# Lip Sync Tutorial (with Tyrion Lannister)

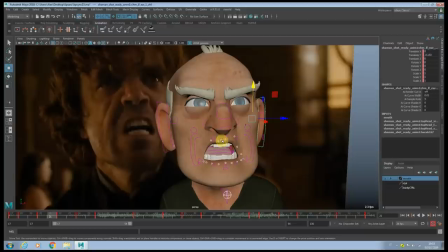33:26 And ideally what I'm doing is like anytime the jaw is going down, I drop them a little bit.
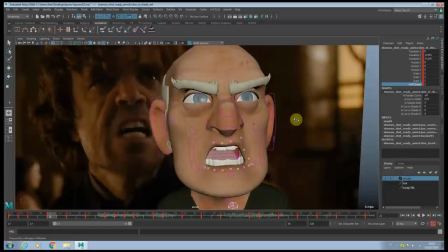33:33 Same with the ear. And every time the jaw goes up, I push them up a little bit. Okay, and same thing is for the value here. The puff cheek, anytime the mouth is like it's opening,
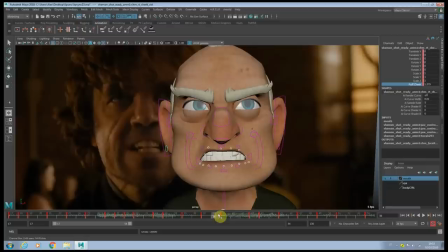33:45 like here I push them inside, and anytime like I compress here, I push them outside.
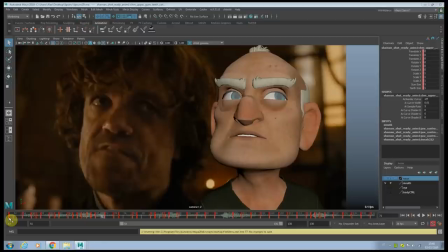33:51 Okay, of course I'm gonna clean them in the graph editor. Maybe you can offset them by the jaw movement about one frame, but more or less that's what I've done. At this point I spline the rest of my shot. So usually when I'm going to spline and polish, I realize at some point that some of the phonemes were not that strong,
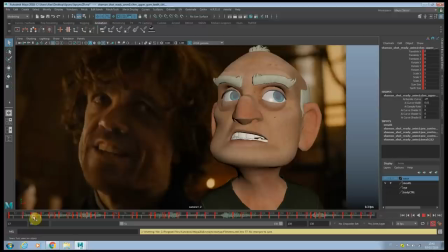34:08 so I kind of rework them to make them more appealing and make sure they were readable. And I will go through this section again. So on this section here, what I did, first of all, I adjust the timing for the M,
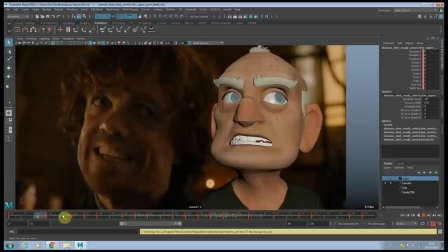34:22 so I make sure like it's holding almost like for like 3-4 frame, because at the beginning I noticed it wasn't very readable. And even when I say here, my life, when I start to drop the jaw for the A,
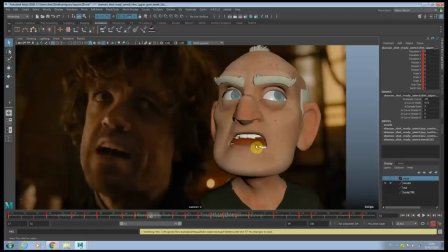34:38 you see I still keeping the lips together, so they will read longer as M, and then I will pop them in one frame, okay, for my. And you see, even if I open the jaw in one frame, I'm already switching back, closing back the jaw for the L, okay?
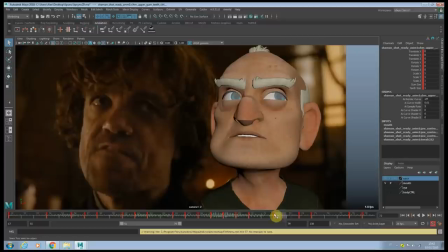34:56 So keeping the same shape of the mouth, so it will still read. And here now, when I say life, again, I hold the F actually a couple of frames longer compared to the reference, because it wasn't reading.
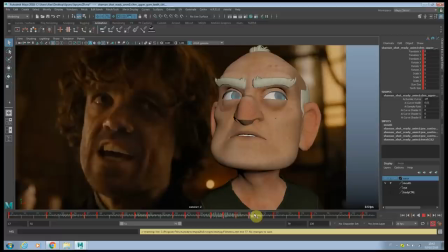35:11 And another thing I did, once the jaw start to close, the lips are actually going down sooner, okay, to meet the F shape.
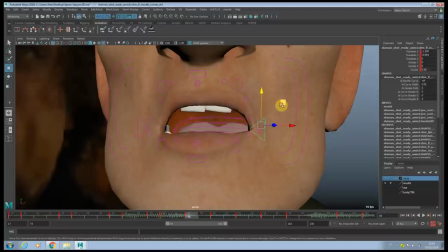35:20 When you say Watch. You see, this the gap here is not that big, so maybe we can open it a bit more.
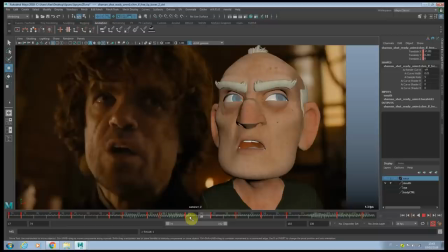And this is another interesting part, that basically when I'm doing the watch, you know, like, I'm not just simply easy in, easy out from this post to this other one.
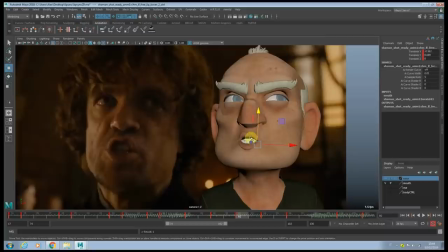35:42 I reach this shape where I'm closing the jaw and everything, and then I just push the jaw and the lips forward, okay? So keep feeling the compression. And this is like another interesting part when it says swallow it.
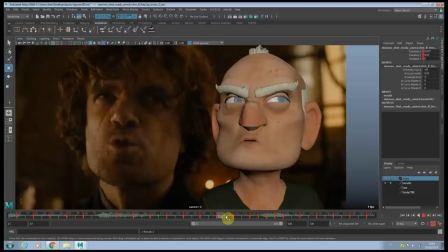35:55 So I make sure I ate the S, okay? And when I'm going to the S, to the U, I don't go straight, I don't just use the twin editor to just go from this shape to this one in a linear way.
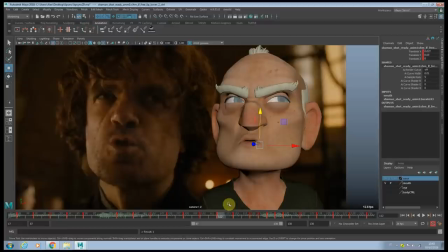36:12 What I did here, I start to eat the U shape, but I'm going lower with the lips, and then I'm going up, okay, so to compress towards this direction. And then here, I'm kind of snapping in a few frame, going, you know, down with the jaw,
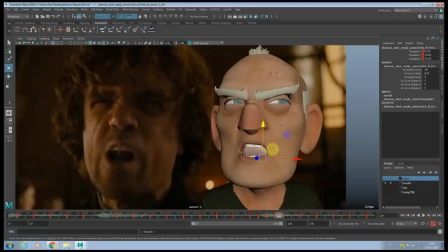36:28 keeping the O shape here, and then you see here how it's opening, getting to the A again, okay? And another issue that originally I want to say is swallow it.
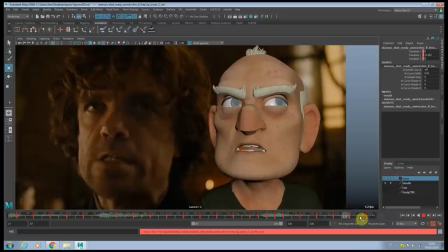36:41 When I go to the O here, and then I blend to the E at the very end, it was kind of very linear again. And the problem was because of the jaw. I kept basically the same jaw movement, linear from this one to this one.
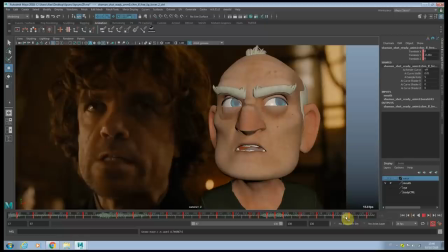36:57 So what I did, I added another in-between here, where actually I'm going lower with the jaw here,
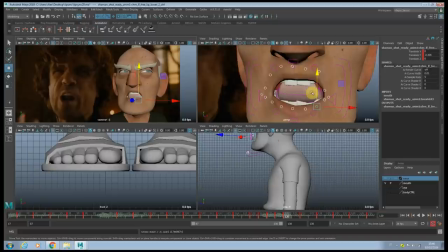37:05 and then going up again here. So it gave like this extra bit on the jaw that makes it look like more sharp.
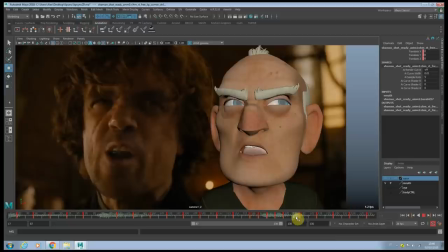37:12 Another small adjustment I want to do here on the timing is like here, you see like there is, if you look at the video reference, there is like an easy in. So just to make sure it reads a bit better, okay? So see, it's a little bit slower, the transition, then it's gonna pop here.